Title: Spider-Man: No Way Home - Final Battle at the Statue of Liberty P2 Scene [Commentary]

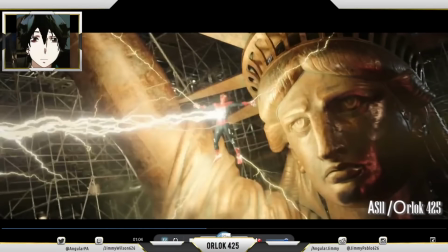[4:21]
He wants to put more attention towards it, and he keep it back into the middle of the frame for the audience to enjoy and experience.
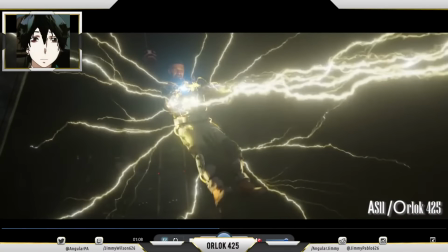[4:29]
And of course, you could tell he shoots exactly the electricity into the back.
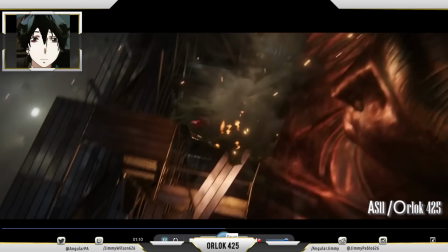[4:37]
And as he goes down, you could tell that they wanted to ensure that the frame stays in the middle, which is perfect in editing.
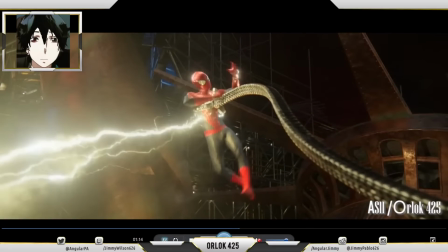[4:44]
And then of course Dr. Octavius shows up, which you saw both when it turns, which is cool. I like how they completely made two shots into one.
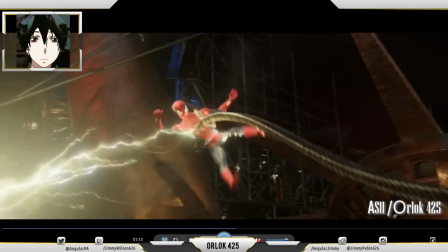[4:55]
You can tell he's right there, and then they turn to the other one, which completely works.
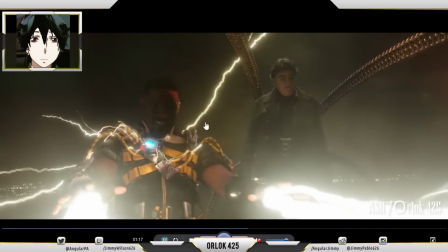[5:01]
And this works because even though he's not in the middle, you can see another one coming through when you're doing two view shots.
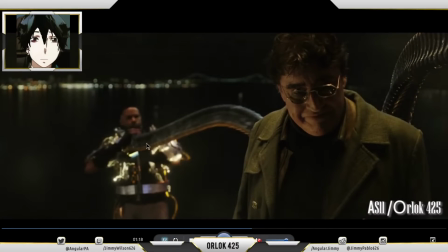[5:08]
And then if you're doing something from this person's perspective, This is when you can do something like left and right, because you can tell, you keep the audience to know what he's doing, about to do, and that's exactly how it works.
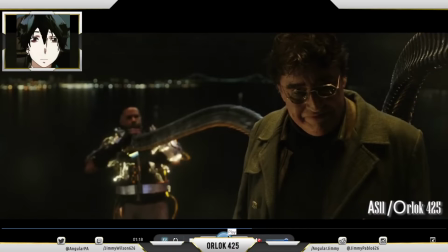[5:20]
While other ones, when you're doing shots like, I want to like get this person looking at somebody, that's with one person's perspective view, that's when you have to keep it in the middle. Otherwise, it's just gonna disengage the audience, or they have to turn their head in order to see what's going on, and that's, you don't want that at all.
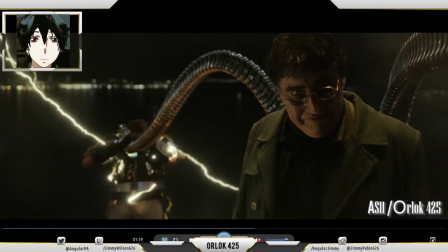[5:38]
But this one works definitely, and that's what makes it best.
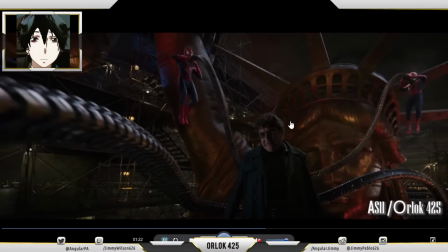[5:43]
Then here you can tell his own respective. This also works because you want to keep in touch with what the heck's going on, so you want to keep them engaged. How only issue I have is when you're doing something like this, you want to make sure that you might want to tilt it a little bit up,
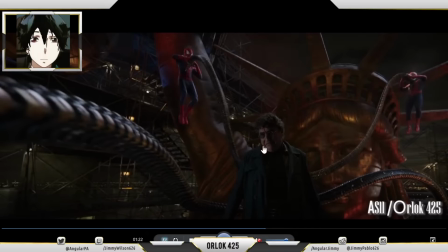[6:02]
so that way you could see exactly more of him and not way towards the bottom edge. Otherwise, he's gonna look like something like a little tiny a pimp, like a little tiny, like one of those like little statues right down there, and then all this stuff going on.
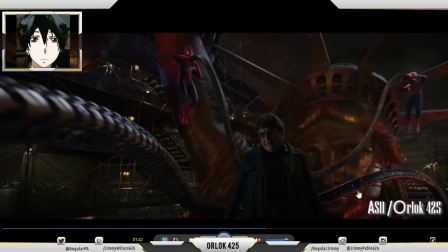[6:19]
If you remember those drawings, I think a lot of people done them. They have something right here and all this stuff going on around there, so that's exactly what you want to be careful with, not to make it too small.
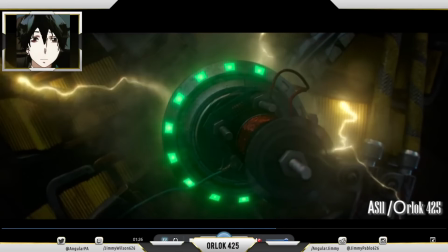[6:31]
And then you get this works perfectly, keeping it right in focus frame.
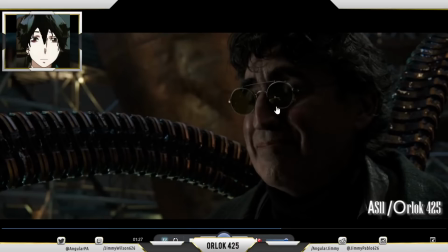[6:36]
This I would go more towards the middle, so that way you get his perspective, because he's way back here. Again, they have to turn their heads, because this is what it will look like if you just kept in the middle, just half and half, and that's kind of breaking down a bit.
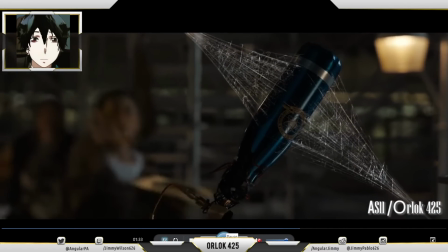[6:55]
This perfect. They kept it in the middle for the lizard, and they kept it in focus view.
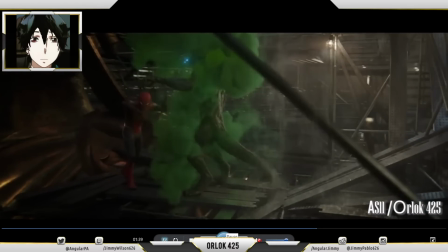[7:00]
They kept it in 2 frames to ensure they give the audience what they've seen, and he went back to normal.
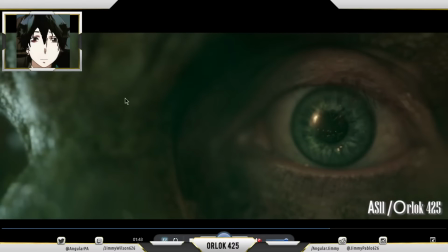[7:08]
And how his transformation kept it like what is happening. Now this reason why I didn't give it a negative is because they wanted to see how his transformation is going to change his entire skin, and that's why he looks like that.
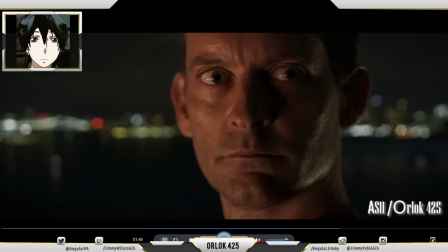[7:23]
Of course, you see another one where it's like you have each shot showing every character,
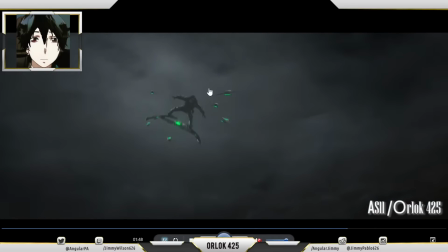[7:30]
and then the Green Goblin, how he comes in there, always keeping things in the middle, which works perfectly.
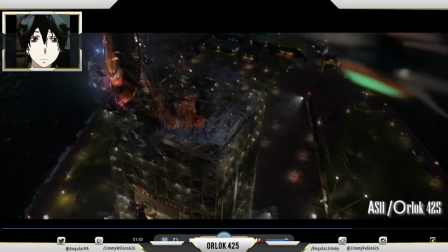[7:37]
He looks more into the side, if you saw that shot.
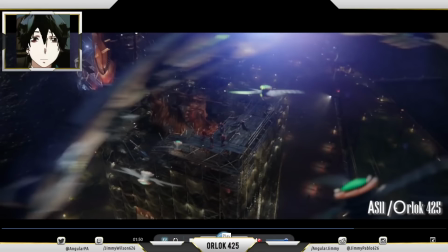[7:40]
But again, when you're doing things that are fast, you have to always, make sure you make those adjustments.
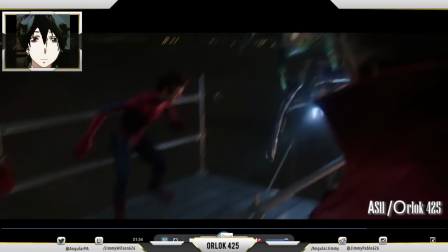[7:48]
This one had no problem. And then as he goes through, he takes it off.
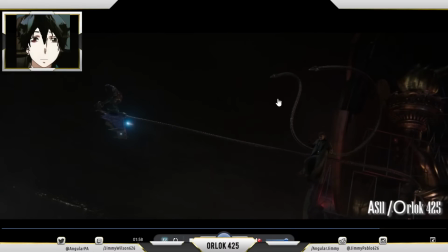[7:55]
Now for some reason, this scene right here, you could tell his tentacles are moving towards more like if they extended like a really long one.
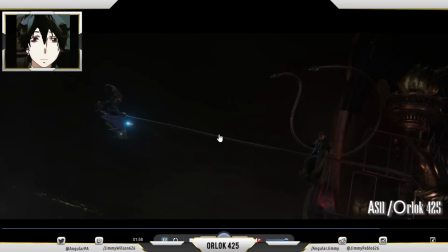[8:07]
And sometimes it happens where you think someone is using something medium, and then all of a sudden through a faraway shot it's extremely long. So you got to be careful while you're editing to make sure that you keep it at a good distance, because if it's not, people are going to realize, or are going to start to see that something doesn't look right with this picture,
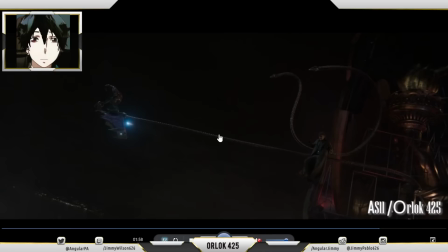[8:26]
or something looks completely off.